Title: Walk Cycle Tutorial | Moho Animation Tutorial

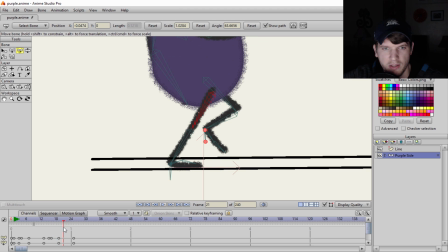[20:37]
So his leg goes back and then forward. And then we're going to have it go back into the position it was just in.
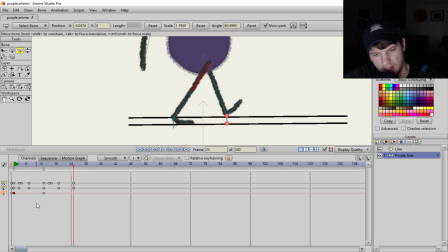[20:44]
And we might have to exaggerate that a little bit. We'll see here in a minute. Okay, so his leg's going to go forward and then back.
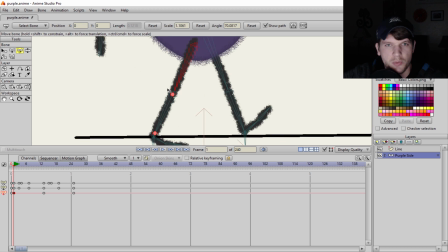[20:53]
Okay, that's looking pretty good so far. So we're going to do that for our back leg now.
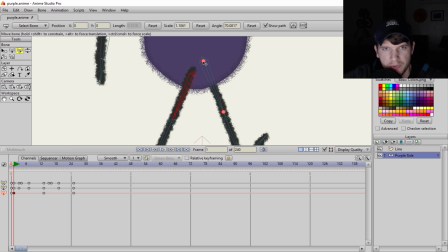[21:00]
So in this forward position, we're going to have this a little bit more forward. And then it's going to go to the completed position here. And we're going to move that a little bit more backward.
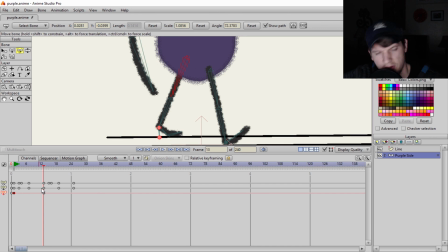[21:14]
Okay, so you just kind of keep an eye on what you're doing here to make sure everything's working properly. So if you imagine those were hips and they're rotating backwards and forwards,
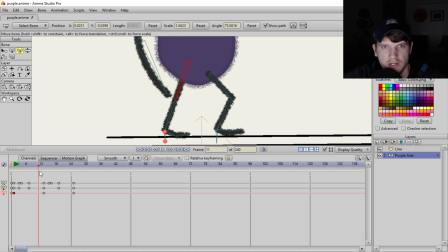[21:30]
you want to keep it consistent as far as see, that's a little bit too far back. So I want to move that just a little bit forward there. Okay, so I'm just looking at the rotation of these 2 bones as they're rotating amongst each other.
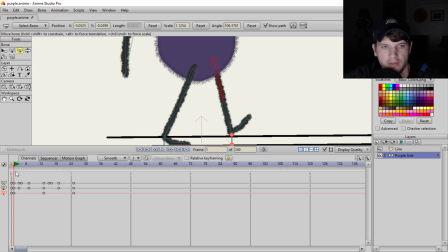[21:50]
Okay, and that looks pretty good there.
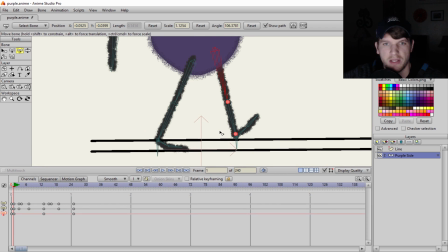[21:54]
So now that I just did that and my total attention was on there, I got to go back to my legs again, and I got to make sure everything's still working there.
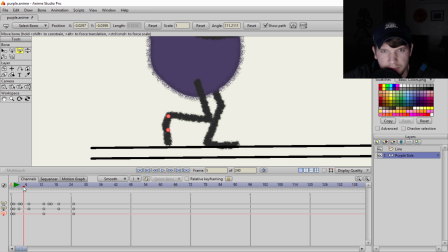[22:02]
So I'm going to go through this really quick. Leg is bending, coming up over top of the other. Okay, so now I'm seeing something there. The foot is going through the ground. If I erase the ground, this wouldn't be a problem, but I have my ground totally visible, so I'm going to fix that.
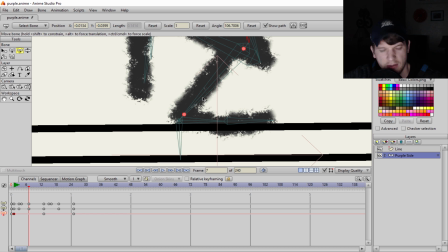[22:20]
So what I'm going to do is I'm just going to take it. I'm just going to take with my manipulate bones tool, and I'm just going to move that up. Okay, just kind of play with it. Right now I'm on my key position here, so I'm not creating any additional keyframes.
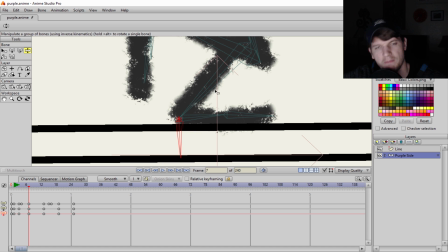[22:36]
I'm just adjusting the ones that I've already created. And it's kind of hard with these strokes.
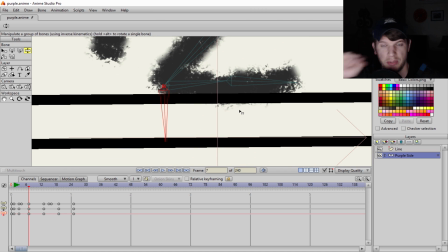[22:41]
As you can see, it's like paint. So these are paint strokes that I basically used. And it's kind of going through the ground there.
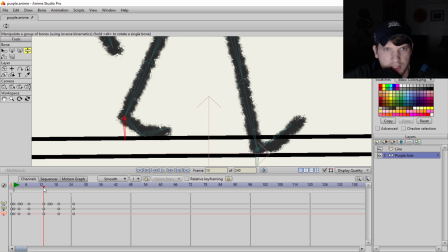[22:46]
But I just want to get the entirety of that foot to make sure it works good there.
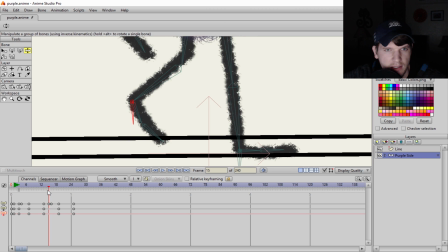[22:54]
Okay. And then that looks like it's picking up in the ground there.
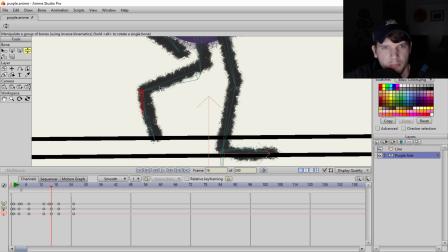[23:02]
So I'm going to basically just take that leg, and I'm just going to move that up just a little bit higher.
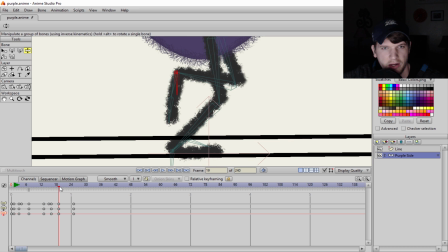[23:09]
So when he picks up his leg, he picks it up a little bit higher, a little bit quicker, so it doesn't drag on the ground.
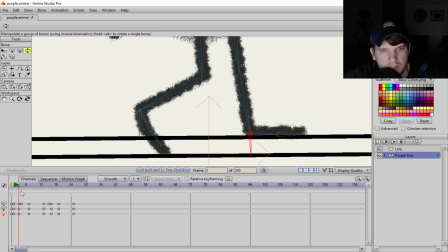[23:14]
And then I'm going to do the same with this leg. Well, that one's looking good. Okay, that looks good. Picks up. Great. Okay, awesome. So now he's leaned back.
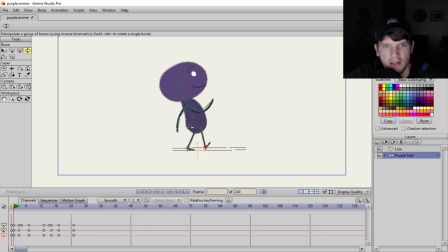[23:24]
He's happy. He's smiling. We got our rotation in our hips.
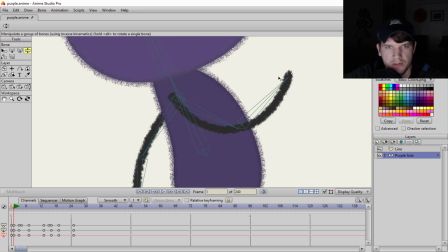[23:31]
Now let's do the same thing for our arms. So same thing.
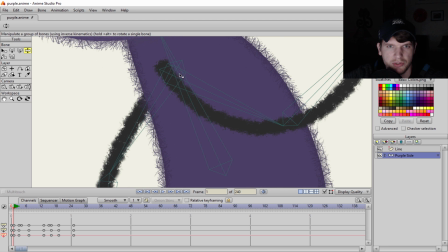[23:35]
I'm now going to, because these bones are a little bit trickier, I'm going to hide all of these bones here.
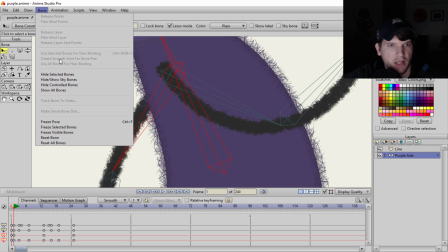[23:41]
I'm going to hide the backbone and that bone there. And I'm going to go hide selected bones.
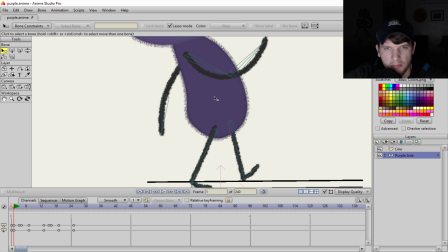[23:47]
Okay. Because now what I want to do is I want to match this with that.
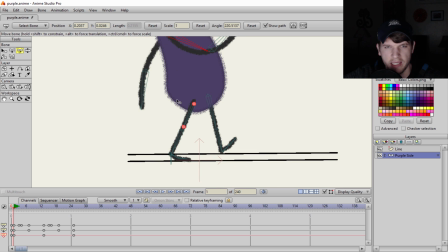[23:52]
Okay, so this one's going to be a little bit different. So instead of moving it with the legs, with the hips, we're going to move the shoulders with the arm.
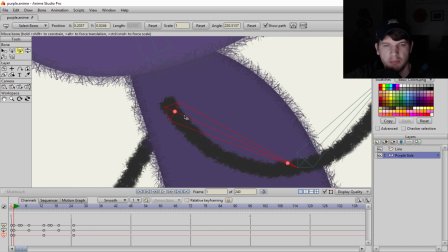[24:00]
Okay, so we're going to take that particular keyframe there, and because his arm is going forward, we're going to rotate that forward just a little bit as well.
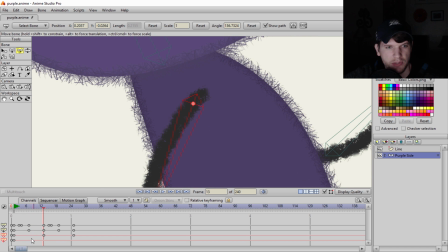[24:09]
And then it's going to go backward to the original position. So this is the original position right here. I'll just copy that keyframe, put it right there.
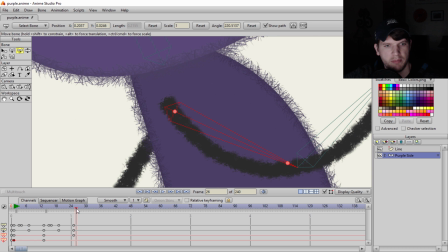[24:19]
And then I will grab the original keyframe as well and put it right there.
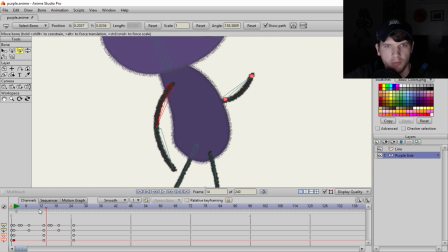[24:27]
Okay. So that gives it just a little rotation to make it look like his shoulders are rotating, or his body is rotating at least.
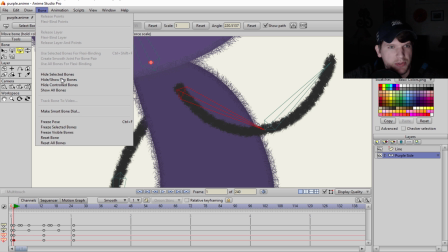[24:39]
So what I'm going to do is I'm going to go back to my bones, and I'm going to bring show all bones.